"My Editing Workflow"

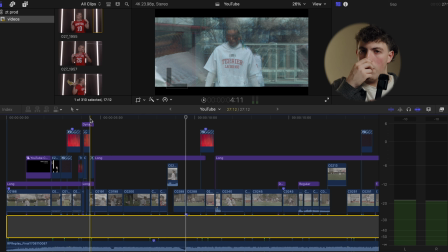8:15 It looks like gimbal works, so that's great. So I don't have to buy gimbal. Now we're after the retention part and we're before the beat drop.
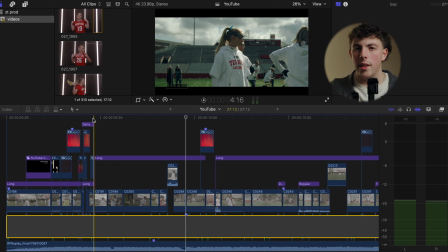8:25 I like to add like this like preparation mode, kind of like you're preparing for the beat drop,
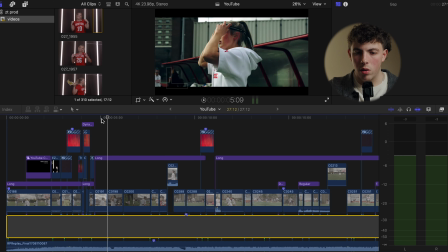8:29 you're preparing for the in-game action, like show what they did to prepare for it. So this one is, got one clip of a girl walking around getting in line.
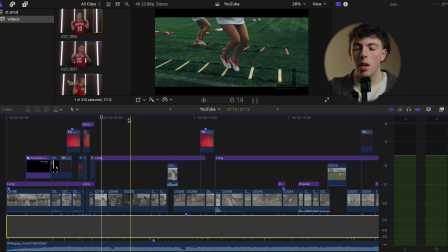8:41 The second clip is a girl putting on her goggles, which I really like because like it shows like, you're getting ready for the action, you're getting ready to play. And then ladders drill, pan up, or tilt up, sorry.
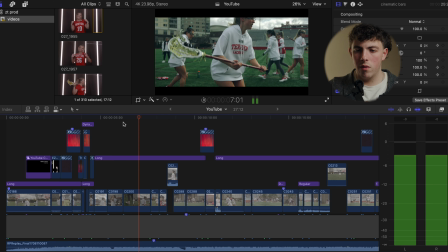8:58 This one I decided to not use stabilization for. Here, I'll let you watch it.
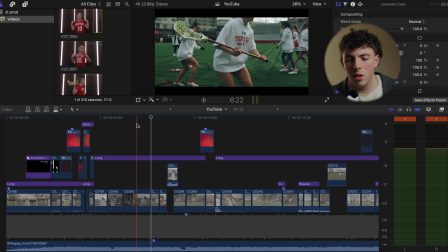9:05 This is no stabilization. And for this one, I didn't want to put stabilization because it's like, you have like the pre-game nerves and you have whatever. And if I added stabilization, it was kind of feel like it's like very relaxed and very whatever.
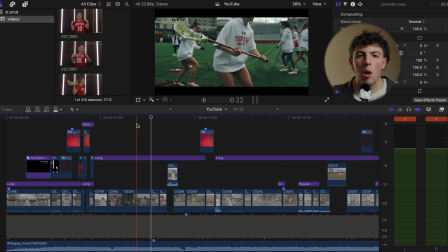9:20 And that's not what the vibe was before pre-game. Like, everyone has those pre-game nerves. Everyone has those jitters. So having that shakiness in there, it kind of helps emphasize that emotion in the clip. So the second tip I would say is like follow the tempo of the song. I say it in the beginning too with like slow motion and like the sadder songs. But yeah, so if you follow the tempo of the songs and you edit on that tempo, it doesn't have to always hit on the 808 or like the beat or the hi-hat.
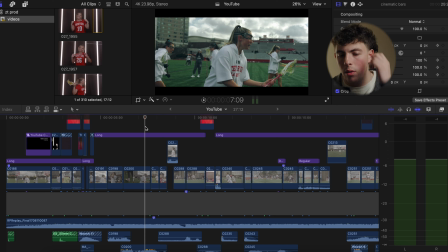9:43 And one more thing I would say is like when you edit on beat and on tempo, it helps the audience be more engaged and more into the world of your video. So I would say right here is where like is a good example of it.
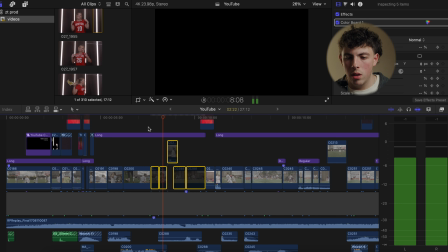9:56 You hear like the four. I'll show without the the video first, but you hear the 4 like do do do do.
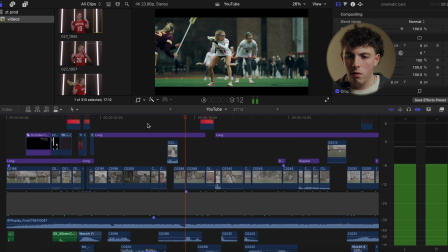10:08 Dun dun dun dun, and then here's it with the video.
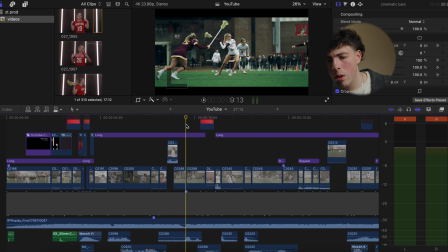10:17 So yeah, you can see it. I wouldn't say don't do it exactly every single time.
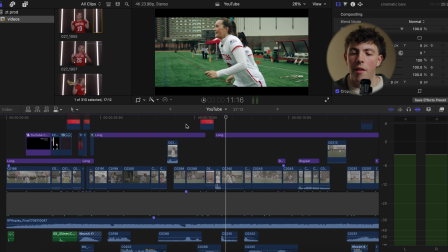10:23 I like to have my action parts after the beat drop. So I have a girl scoring a goal, and then her reaction to it,
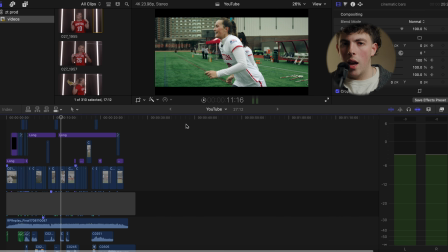10:30 and then I have this fast clap. But that's like just my puzzle pieces.
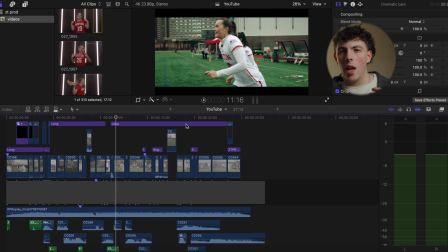10:37 I don't really want to like explain like exactly how I edit, just because I don't want you to take it as step-by-step basis. That's not like art, really. I don't know. That's not really like what I want to explain. I want you guys to take like grains of salt, bits and grains of
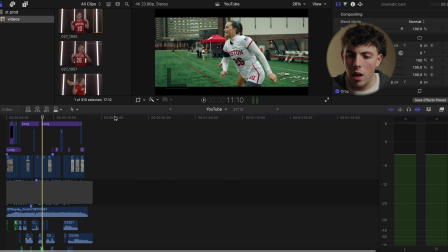10:59 my advice, and kind of incorporate it and take it and spin it your way.
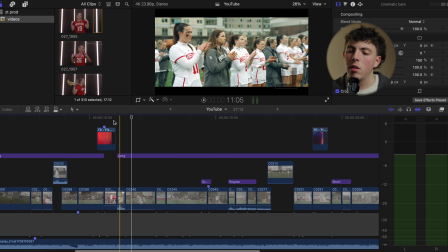11:04 That's my goal. But yeah, so then I have a goal,
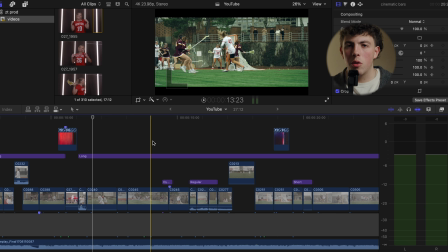11:11 quick reaction, quick flash, for transitions, more action, reaction. Action to reaction is a good transition. It kind of helps the video flow together, and after you score a goal or after you shoot a basketball and hit
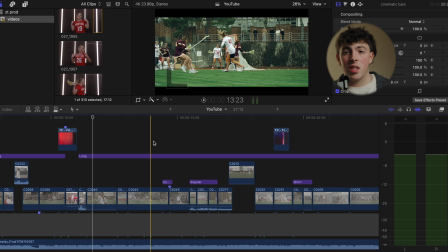11:29 a 3, like the players usually give good celebrations. In basketball, they give the 3 and you'll hear the boom and whatnot.
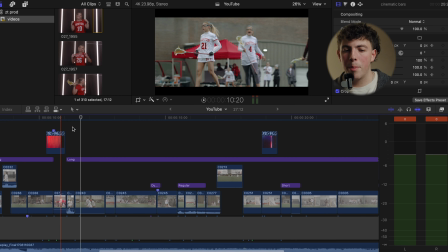11:36 And lacrosse, they throw the stick down, as you can see here. They throw the stick down for the refs to check it.
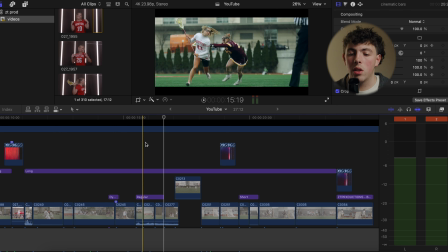11:45 But yeah, so they give good reactions.
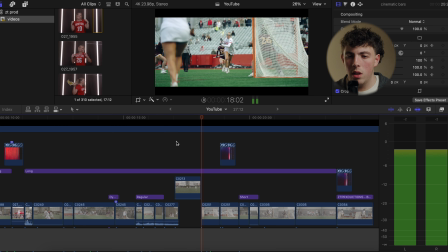11:48 After I have like a very fast cuts, I like to like calm everyone down by having like a video drag out.
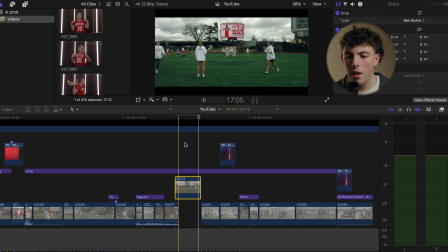11:57 So that's the kind of point of this video here. And again, that's stabilization 100%. Here's it without stabilization. It's kind of crazy how good stabilization is in Final Cut.
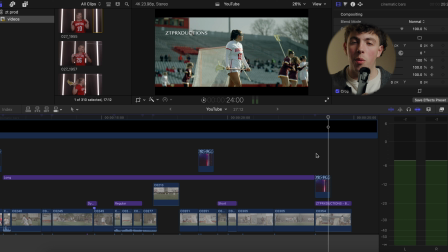12:14 I would highly suggest you to use it.